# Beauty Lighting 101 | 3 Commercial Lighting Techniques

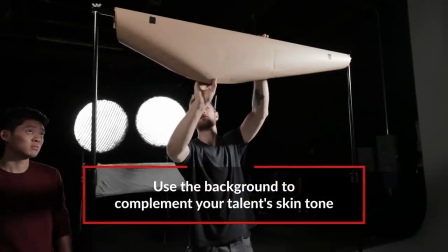[3:55]
No, we wanted to have like a nice caramel tan to compliment her skin tone,
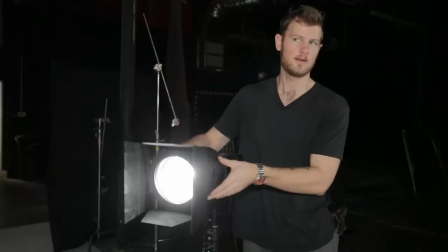[3:59]
but it was a little too bland so we added a little accent light right in the middle a very spotted 120d
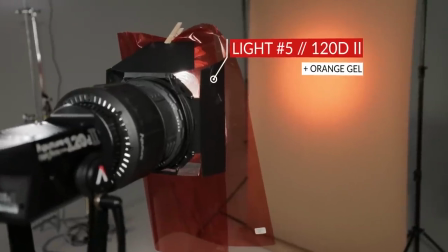[4:04]
with a little bit of an orange gel on it to create that vignette in the background yeah by centering that light instead of coming evenly get those dark edges around the edge right exactly and you can even add more vignette and post
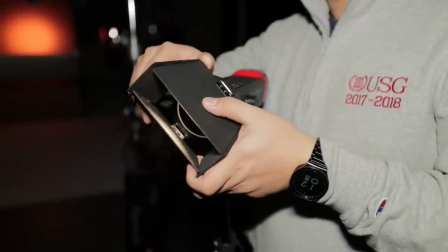[4:16]
and finally I saw you have one more light that was hitting the camera what was that for well there's a bit of hazy aspect to all of these videos and photos from the 80s and instead of bringing in a fog machine and hazing the whole room, what you can do is you can just take a tiny light, a Aputure Mini 20,
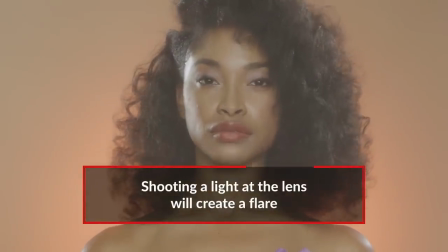[4:31]
and I pinged it directly into the lens. And that created a light wash.
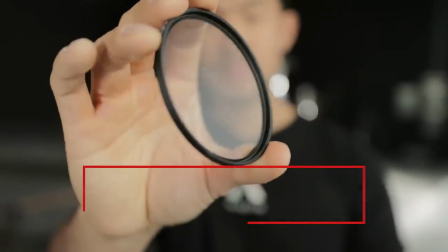[4:36]
And together with this star filter, it looked totally 80s. And it creates a little texture to the light that's coming in.
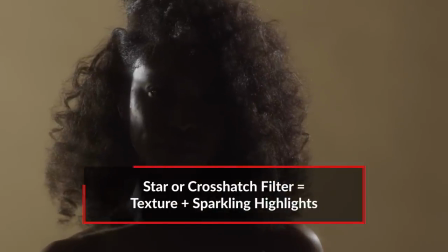[4:42]
You've got little cross hatches here that catch the light, so it makes that little X mark on all the lights that come through into your camera. Let's take a look at some of that footage right now.
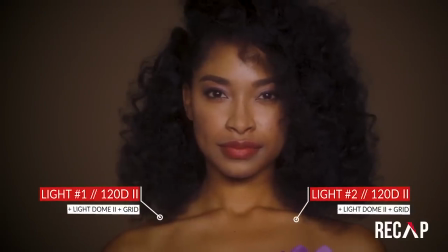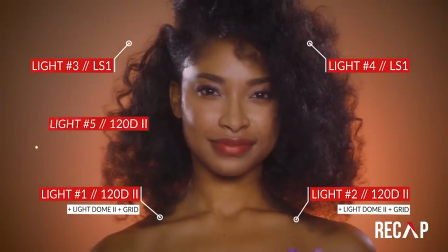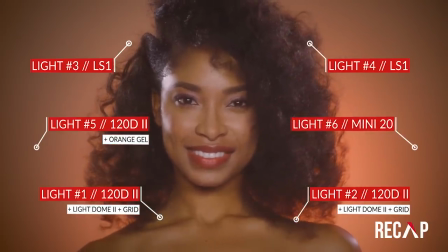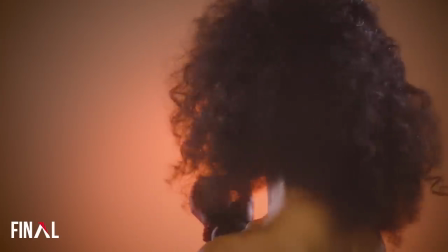Alright, so moving on to our third and final setup. What are we going for here?
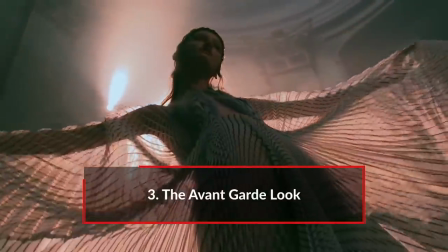[5:20]
We're going for an avant-garde sort of editorial look like straight off the runway So I noticed that you actually got rid of your soft lighting in the front I thought you said soft soft lighting was the first rule. I know I did well rules are meant to be broken You know and if your client is cool with it And it's cool to let you play around with all sorts of fun slashes and gels then why not? So instead of that soft lighting, what did you opt for instead? The harshest lighting possible We took a 300d and we put a Fresnel
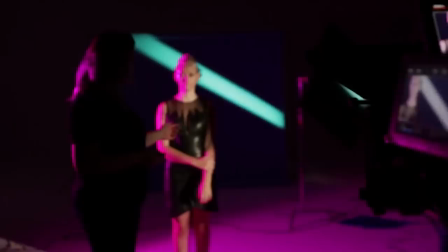[5:46]
on it to focus that spot even more because I wanted to have harsh,
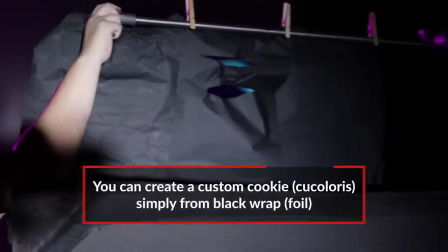[5:50]
harsh lighting. I created my own Cucolores, my own little cookie cutter because I wanted to focus on the model's hair, on the model's eyes, and on the model's lips.
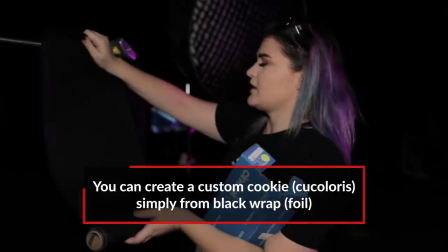[5:59]
So I took some black wrap and we put it on a C-stand and I put the model in her spot just
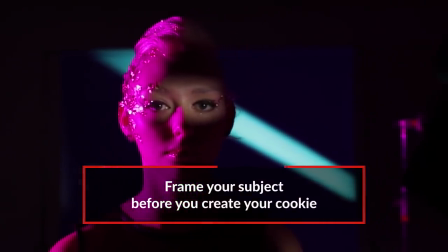[6:06]
to make sure that all of the slashes and all of the slits in the black wrap perfectly molded to her face. Now for the background, I noticed that you changed out the background as well. What are we going for here? Well I wanted to do a completely different color palette.
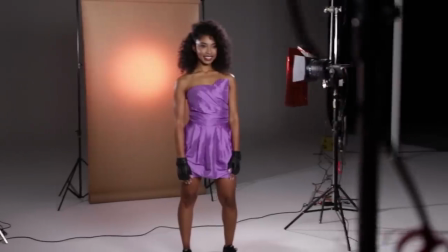[6:17]
We already did a neutral color palette and a warm color palette, so this one I wanted a cool color palette. We brought in a light blue backdrop, but I didn't want to leave it light blue because that's not very hardcore. I wanted a hardcore look because that's what her makeup looked like,
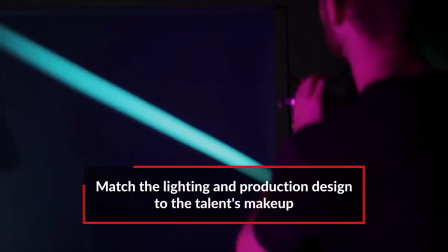[6:31]
so we dropped all the light off of it so it became a dark blue and instead introduced just one slash down the center.
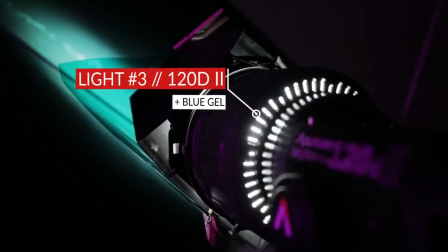[6:38]
The key to getting it right number one is hard light, just like on her eyes, but you also need something to cut it with.
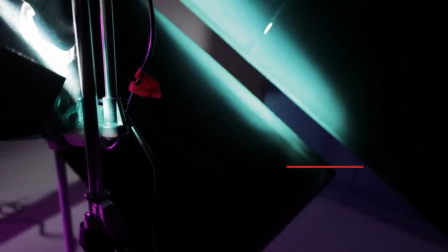[6:43]
So in our case we use just black flags to cut it, and it's important that you don't just use barn doors,
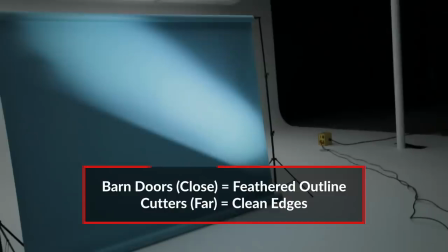[6:49]
because those are too close to the light source and they'll create very fuzzy slashes, so you want to get those slashes, those cutters, as close to the background as possible.
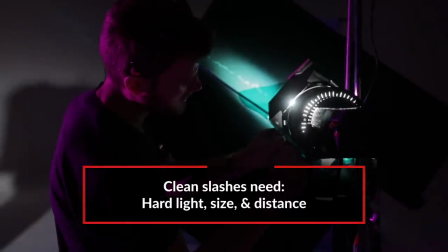[6:58]
Absolutely. Remember, hard light, size, and distance. In this case, that distance of the flag is making those hard shapes. And then finally, I think that you added one more line on the side. What is that for?
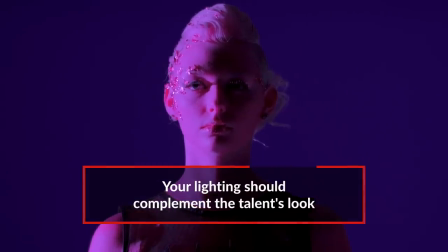[7:06]
I wanted to have some sort of interesting fill light on the side, because that's where The majority of her look was happening and I just wanted it to be
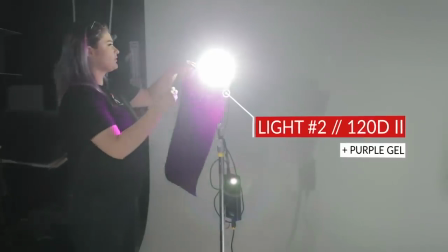[7:15]
colorful I wanted to complement the other lighting and I went with this 120d with just a nice purple gel on it So in contrast
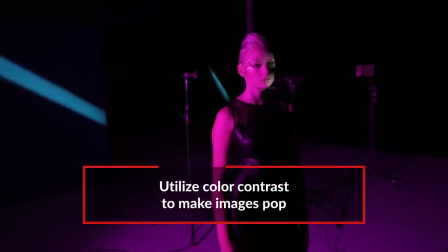[7:24]
that blue lighting that we have going on that blue background We've got some purple lights coming in on the fill side adding in that color contrast So then finally for our last element we went beyond the lighting and we introduced something practical, right? What was that? I wanted to use this guy which is a photography prism and it's able to to manipulate any light that you shine at it.
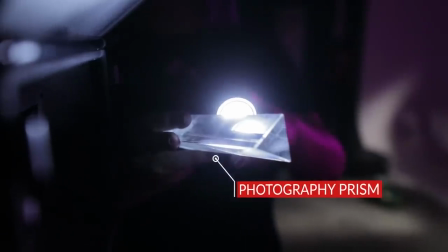[7:40]
So I just used a regular old flashlight, and I shone it directly into the prism, and then I brought that prism as close to the lens as possible.
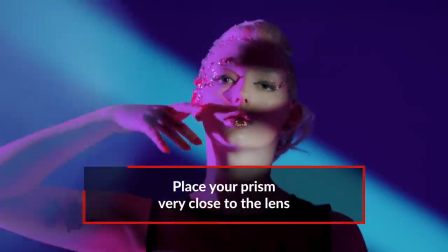[7:48]
It distorts the light, and it creates these really interesting lens effects. So make sure that you're careful with this kind of stuff. Practical lens effects look amazing, but again, they are baked into your footage. Make sure that your client knows you're doing this. Hey, awesome. So now that you know about that, you know about the lighting, let's go check out some of that footage right now.